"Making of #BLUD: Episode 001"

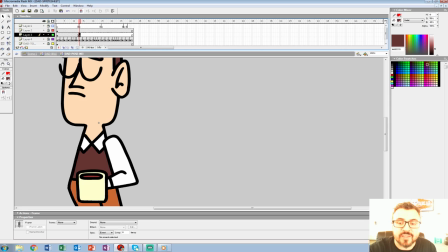(82:19)
So it is strange when you work this way in Flash because it's not exactly like I'm roughing out each pose and each drawing or anything.
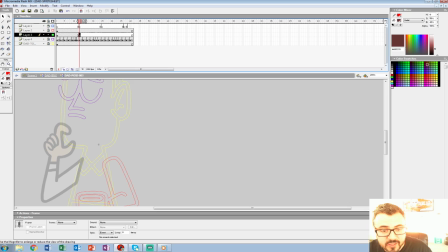(82:28)
I'm kind of starting with the face first, almost, when something like this, because the face is sort of the focal point, especially with the characters with the head, the size. So I'll kind of rough out all my acting with the face, then do everything on top of the face.
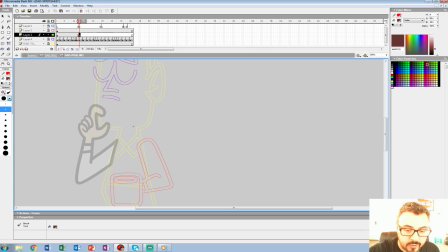(82:45)
Not on top of the face, on top of the timing of the face. So let's say we want him to like kind of scratch his chin. We'll rough out something here, bend it. How long are we thinking now? Well, we were thinking these episodes were going to be probably about an hour, but we already decided.
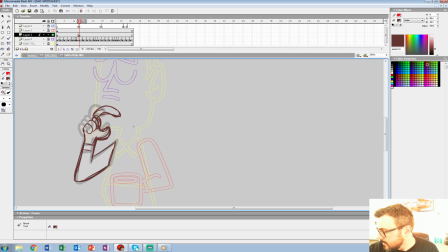(83:02)
Oh, these Twitch things? We have a lot to learn in terms of like how I'm going to read this, how long these should be. What's the typical Twitch thing when you're animating? I don't know. But we'll, and we're going to leave them up for repeat. Yeah, no, and we're going to probably do it.
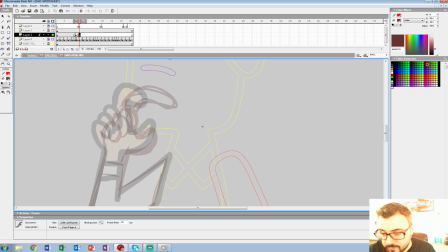(83:19)
Yeah, and we might even do a Facebook Live thing or something like that, or put it on YouTube, any of that kind of stuff. I like giving out our animation tips. I find it rewarding. And
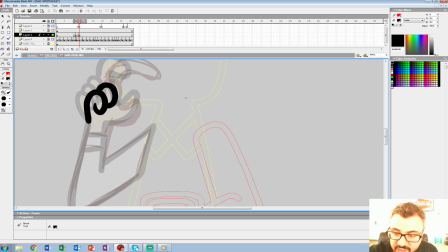(83:39)
I did this guy thin. 2 hours. Who did? No, I said we'll probably do like 2 hours. We'll do 2 hours today. Next Friday, we'll see how long some of these take, but I want to get
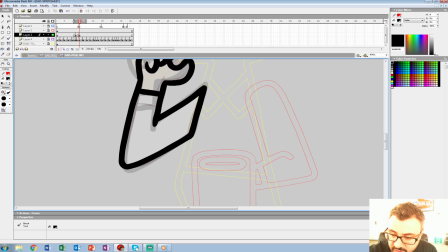(83:53)
a few poses in there at least, and then I'll show you the final product whenever we post it.
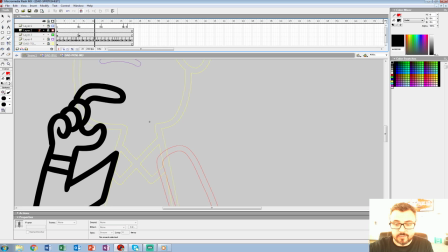(83:59)
Then we can post it on Instagram. Maybe Cody can get it in the game. Who knows? So we got kind of this thing, and
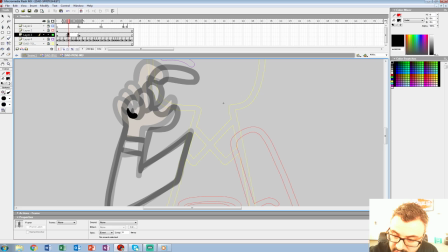(84:11)
we'll do that.
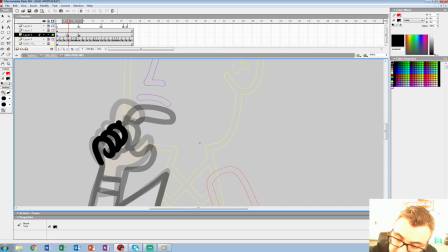(84:15)
So this again. The line weight's a little off, but at 400%, that doesn't matter. Now, for this one, I'll go up with this finger, just so it's a bit of an arc.
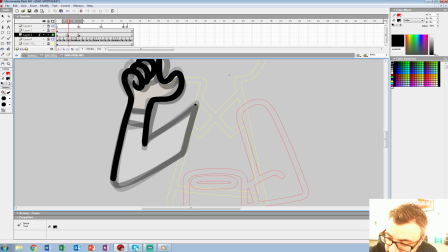(84:28)
And it just gives a little more character, not so straightforward.
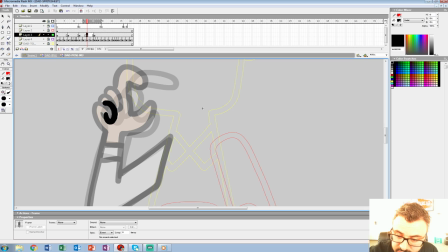(84:39)
And then I'll go back. We could do this one. And this one, I'll do the finger down, actually. Just to get a little more...
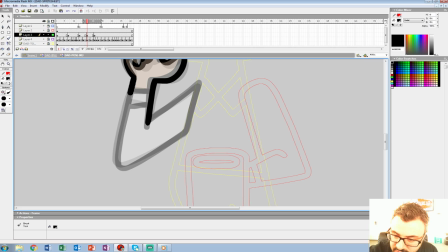(84:55)
just a little more kind of circular motion. And it's sort of those little details I find that make the difference and add a lot of charm.
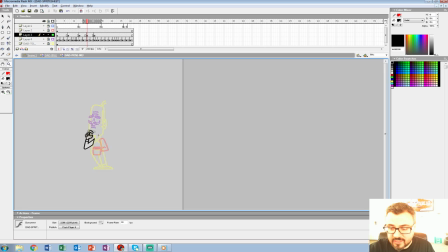(85:06)
And it really is all about charm for me. It's not really technicalities or is this smooth or anything, but you see, now we kind of got this thing figured out here.
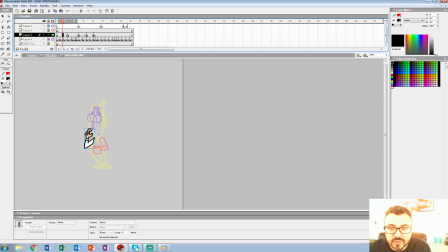(85:19)
Now I'm just gonna whatever I say this is fully animated, I'm gonna repeat these frames over here and make sure it loops, so he'll get this thing. So again, it'll be an ease in, ease out. Whoops.
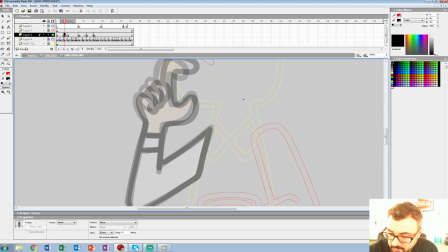Who's texting us, Bonds? We're getting secret notes here, guys.
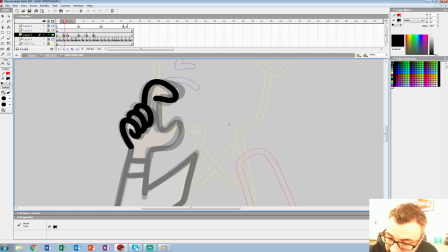(85:41)
I think Cody's being in. Oh, or is that Greg? Oh, Gregory.
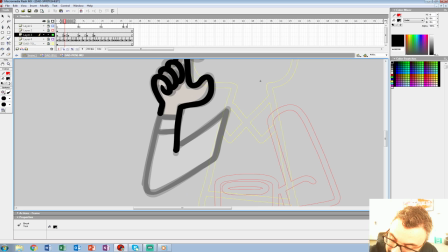(85:46)
Is he watching? Text one for yes. 2 hours.
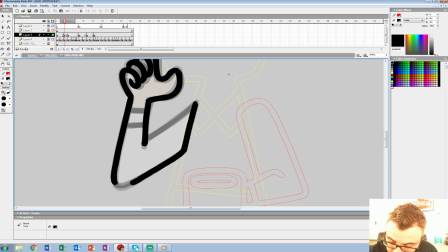(85:54)
Oh, it's 2 hours? Well, that's how they do it. Okay. They're probably about 1 hour.
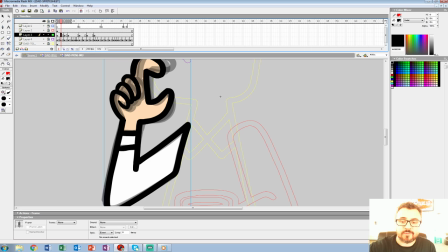(85:59)
That's cool. How often do we plan on streaming? I want to do every Friday for a while. Yeah, as long as we can, if we have the time.
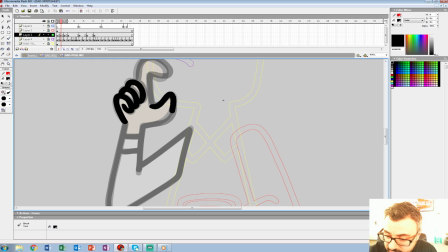(86:05)
Yeah, no, I want to do this, for a few reasons. I want people to be savvy on what we're doing with the game.
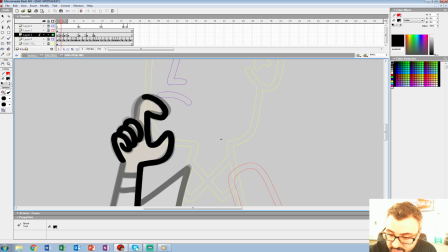(86:11)
I don't want to look like we're laxing up. And two, it gives me an excuse to work on the game, which is just as important as doing it, I think.
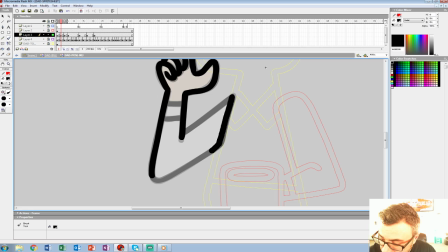(86:20)
And, and hopefully we build a little audience around it. We'll have a mailing list going around.